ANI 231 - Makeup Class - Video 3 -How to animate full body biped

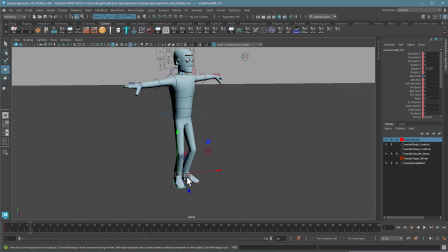16:25 You'll see me switching a lot between world mode and objective mode, and then using these squares to move the controls. That's just because it's a little bit more efficient. It's a lot more efficient. If you press W and left mouse button, you can switch between world mode where the axis matches the world,
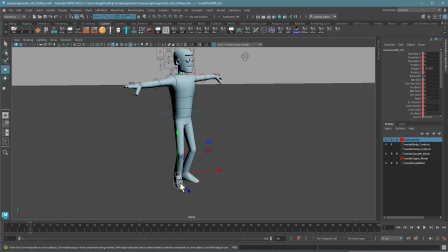16:42 or you can go to object mode where it is in line with the control. Use whichever one works best for you. These controls for moving, since they move within planes, are really helpful.
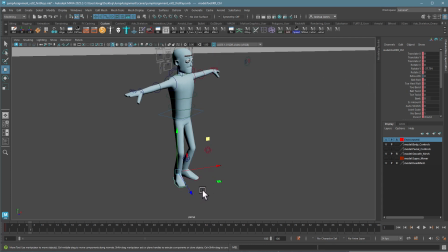16:55 Like in this case, I can move the foot anywhere on the ground plane just by grabbing this square, and it will always stay on the ground plane. You can't really trust using these quite as much, and make sure you're always moving around the character to see what poses you're actually getting.
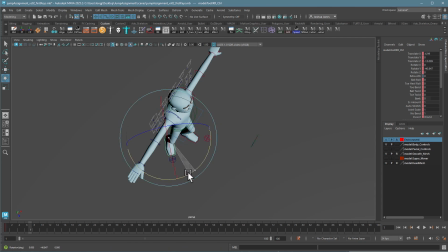17:09 So I'm gonna put this foot back here. Feet that are a little more asymmetrical are always gonna be more interesting.
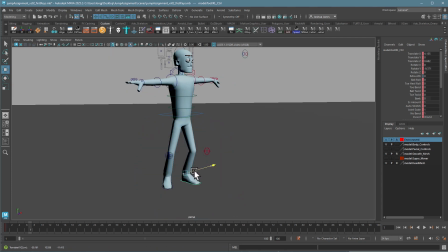17:15 This one though, I'm gonna toe in just a little bit, just because it's more of a nervous trait, is having your toes point in. I mean, it's interpreted as much. It doesn't really, it's not really true that that's your character personality.
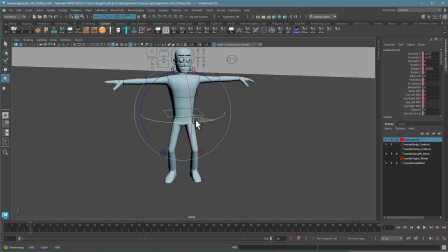17:33 With your character's body, I'm going to rotate this over to get more in line with the feet, something like this.
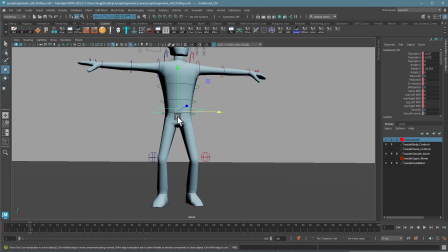17:39 Keep in mind that your character is probably going to center their weight, but if they want to put their weight to one side, then you want to grab the hip control and rotate it away from that side. This will show there's more weight here than there is over here.
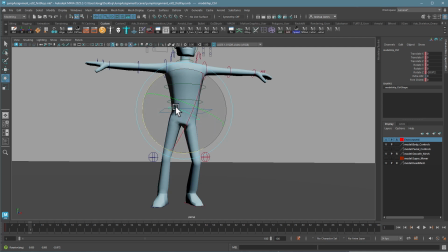17:55 So the control always slants down from where the weight is. So something like this. I'll try it out.
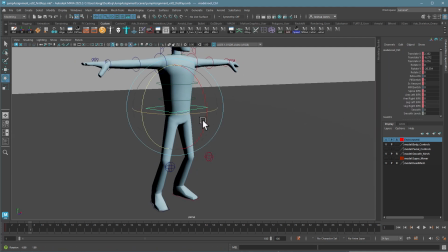18:05 Why not? I'm going to have the character kind of bent forward a little bit to kind of show their nervous nature.
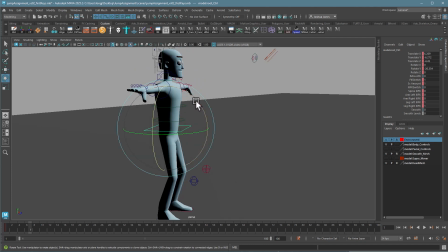18:12 So I'm going to push them back, bend them forward just a little bit,
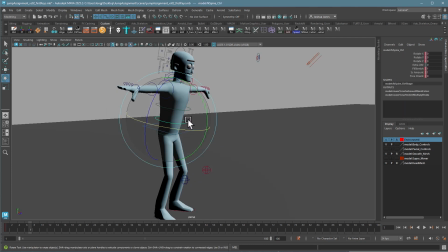18:15 and the remaining bends are going to come from these two controls, which, as I mentioned before, I like to rotate together. It creates a nice continuous curve in the spine. I know that spines technically have an S curve in there, but we don't try to put that in.
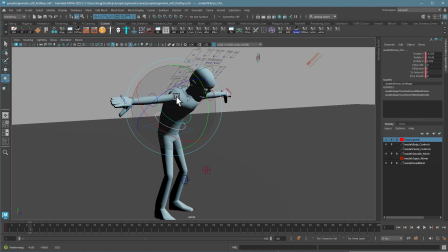18:30 That just makes it rotate terribly. You need to assume that it's already in an S curve, and now you're just telling that S curve which way to bend. So I'm going to have them bend forward and then adjust the, maybe I'll get the neck forward a little bit too, and then play with just cutting the head out and then ultimately looking back over their shoulder.
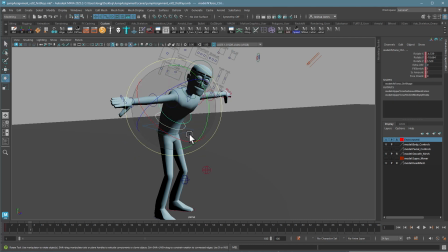18:51 I also want a little twist in here, so I'm going to set it up for rotation and just rotate the character around. I'm not clicking on here to rotate because I don't want the character to point at the sky. I'm just kind of massaging the character around and over.
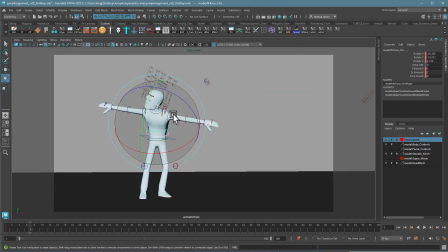19:05 I haven't looked from this view a little bit, and already I realize I've rotated the character too far. So I'm going to, I want them to be looking over their shoulder. So that means my feet, I just took too far.
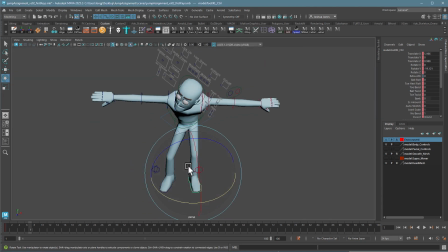19:18 So I'm going to put the feet back a little bit.
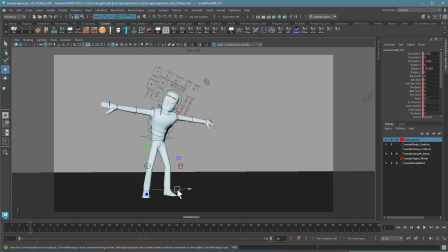19:27 And then again, check it from this view. The foot's not reading really well here. If I rotate it like this or out, I'll get a better read. I'm going to do it like this, just because it gives me a nicer silhouette.
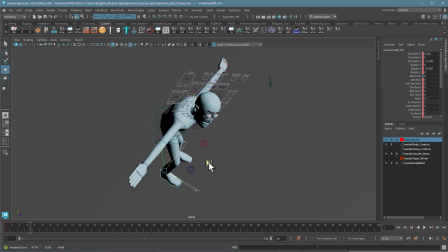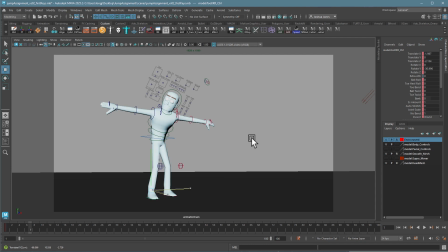19:45 That's a little bit better. Now, I would definitely need to adjust the eyes. Right now, he's going to look at wherever this control is, and that just looks crazy.
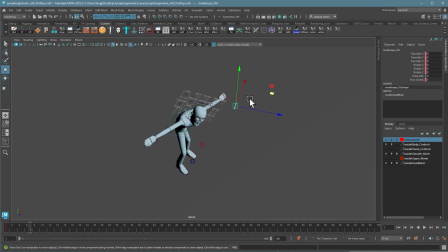19:57 So I'm going to go ahead and move this control over here so he can actually see it. I'm going to rotate it so he can be looking at it as well.
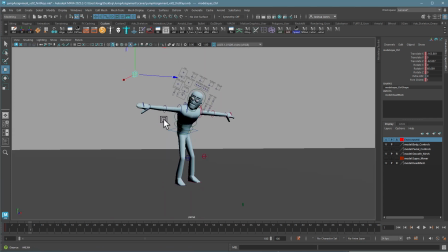20:09 And then what I want to do is adjust it so it looks right from this view.
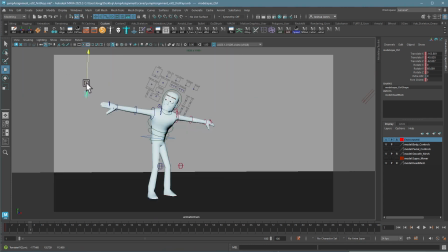20:15 Regardless of where this thing ends up, I need him to be looking, appear to be looking over his shoulder. So I'm going to play some different angles here a little bit. There we go. I'm kind of liking that.
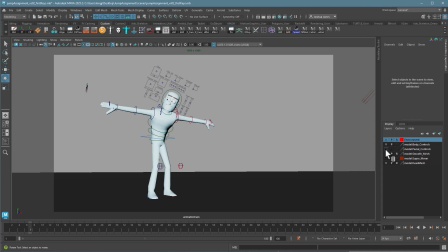20:33 And then I'm going to hide the facial controls for now, which it says I did, but whatever.
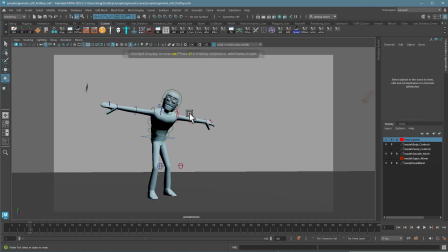20:38 And again, if it's hard to look at, switch back between 5 and 7. This is better for the silhouette, but this is better for the face. I can fix the lighting later. I want the feet to be a little less symmetrical, so I'm going to do this. And then I'm always looking for opportunities for asymmetry and getting nice lines of action in my characters that makes them a lot more interesting.
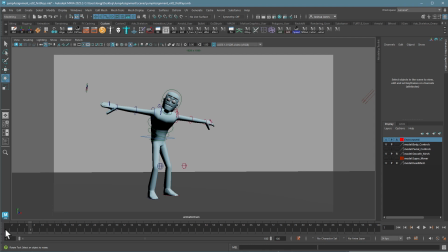20:57 I realize I haven't keyed anything, so I'm just going to middle mouse click over here. Only middle mouse click to change that frame. If I left mouse click and there's a key anywhere, I'll lose my whole pose, which is really frustrating. So if I middle mouse click, I can choose any frame I want and make sure I don't lose the pose. I'm going to hit my key all button. That should lock everything in.
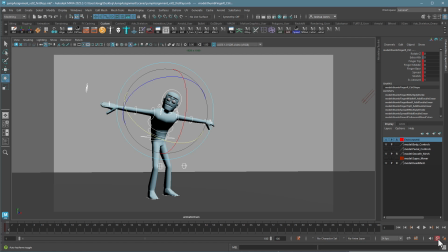21:17 And now that everything's locked in, I can put on my auto key feature and just pose how I want. So what I'm going to try to do is just sort of like a praying mantis position for this guy to make him seem, again, more the nervous type.
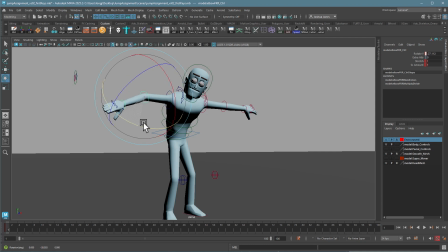21:32 So for that, as always, you want to do the elbow first, and then you can adjust the plane of the arm. I also want to get my fingers nice and relaxed.
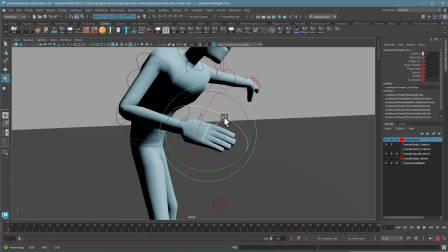21:46 I'll adjust the plane more in a second. I'm just going to grab these finger controls, rotate them in a little bit, then hold and control to deselect. Oops, deselect the top one, and then rotate a little bit more.
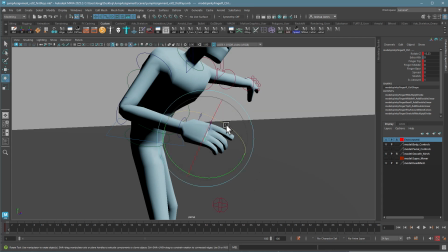22:00 And then again, deselect the top one and rotate these a little more to get more of that fan on the hand.
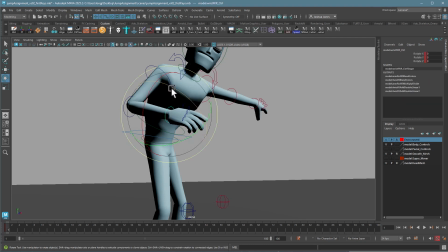22:07 It looks a little bit more realistic. And I'm going to, and visually more interesting, and I'm just going to bend this arm down
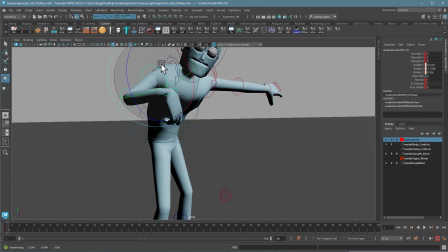22:16 and now try to pose it in sort of that praying mantis position.
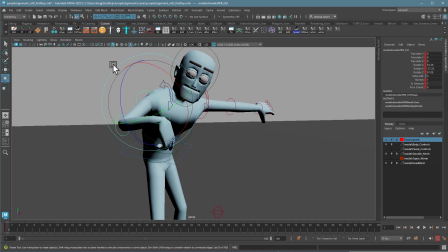22:20 Sometimes when you're rotating, you'll find this outer control is a little more a little easier to work with. It just does exactly puts it exactly where you want to go.
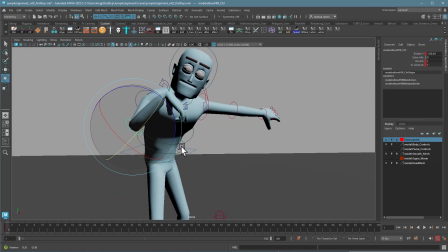22:31 So, but when I'm trying to get specific angles, I'm probably going to be,
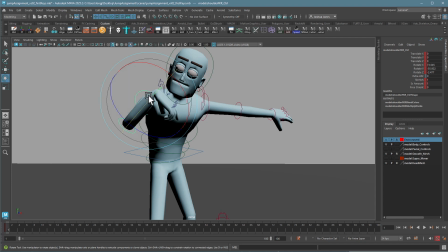22:37 well, I'm going to use both of those, both the axis controls and the one that's relative to the camera. This one always will give you the most visual change, which can be nice. So, there we go. And a nice thing to do is watch your wrist.
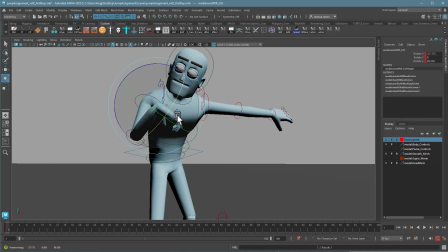22:56 If your wrist is starting to like turn like this where you can't see it relative to the camera, it's nice to cheat the top of the hand towards camera and often is a little more visually
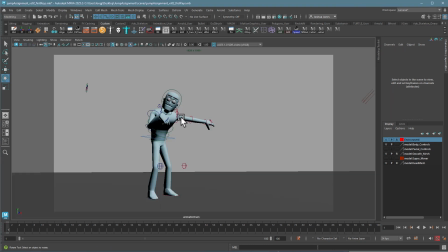23:07 compelling. Again, I want to keep checking it from over here. Going to adjust a little bit more so I can see a little bit more of that elbow. And I also need to remember to drop my clavicles just to relax his hand a little bit. That's good enough for the moment. I'm going to go ahead and key that everything in again, although it should be keyed as I go.
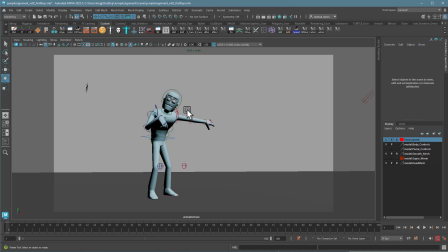23:26 I'm just being a little paranoid. And then I'm going to try to get the other arm in there.
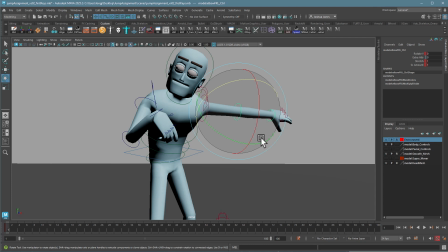23:31 So we'll lower this a little bit. Same process here. I'll get myself a little bit of elbow. Don't make the mistake of not giving yourself elbow. You'll find out why if you do it. And then I'll adjust this hand as well to a similar pose.
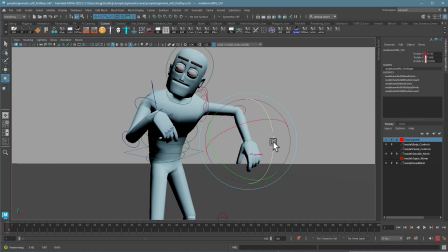23:49 I'll be dropping that wrist way down. And now I'm going to do my best to lock this pose in.
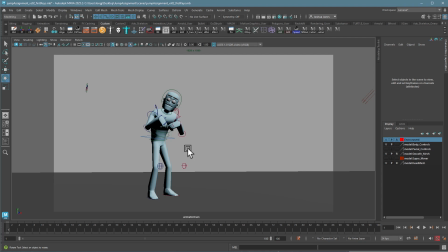24:06 Again, keep checking from here. This is the only place that really matters. Just to save time, I'm going to say that this is getting pretty close. Professionally speaking, if you spent over an hour on a pose, that wouldn't be crazy at all. Sometimes people spend 2 hours on just one pose.
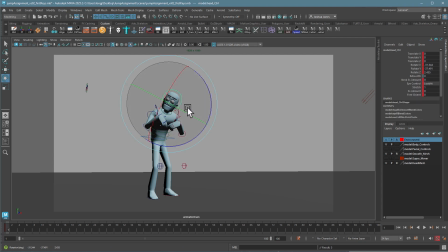24:21 For you guys, you probably wouldn't do quite that much. But you could and not feel weird about it. That would be actually kind of normal. So I'm going to open this one up a little bit more.
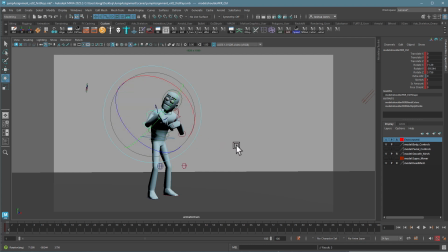24:35 Or actually, maybe he's a little defensive. I'll pull it up a little higher. I like that. Cool.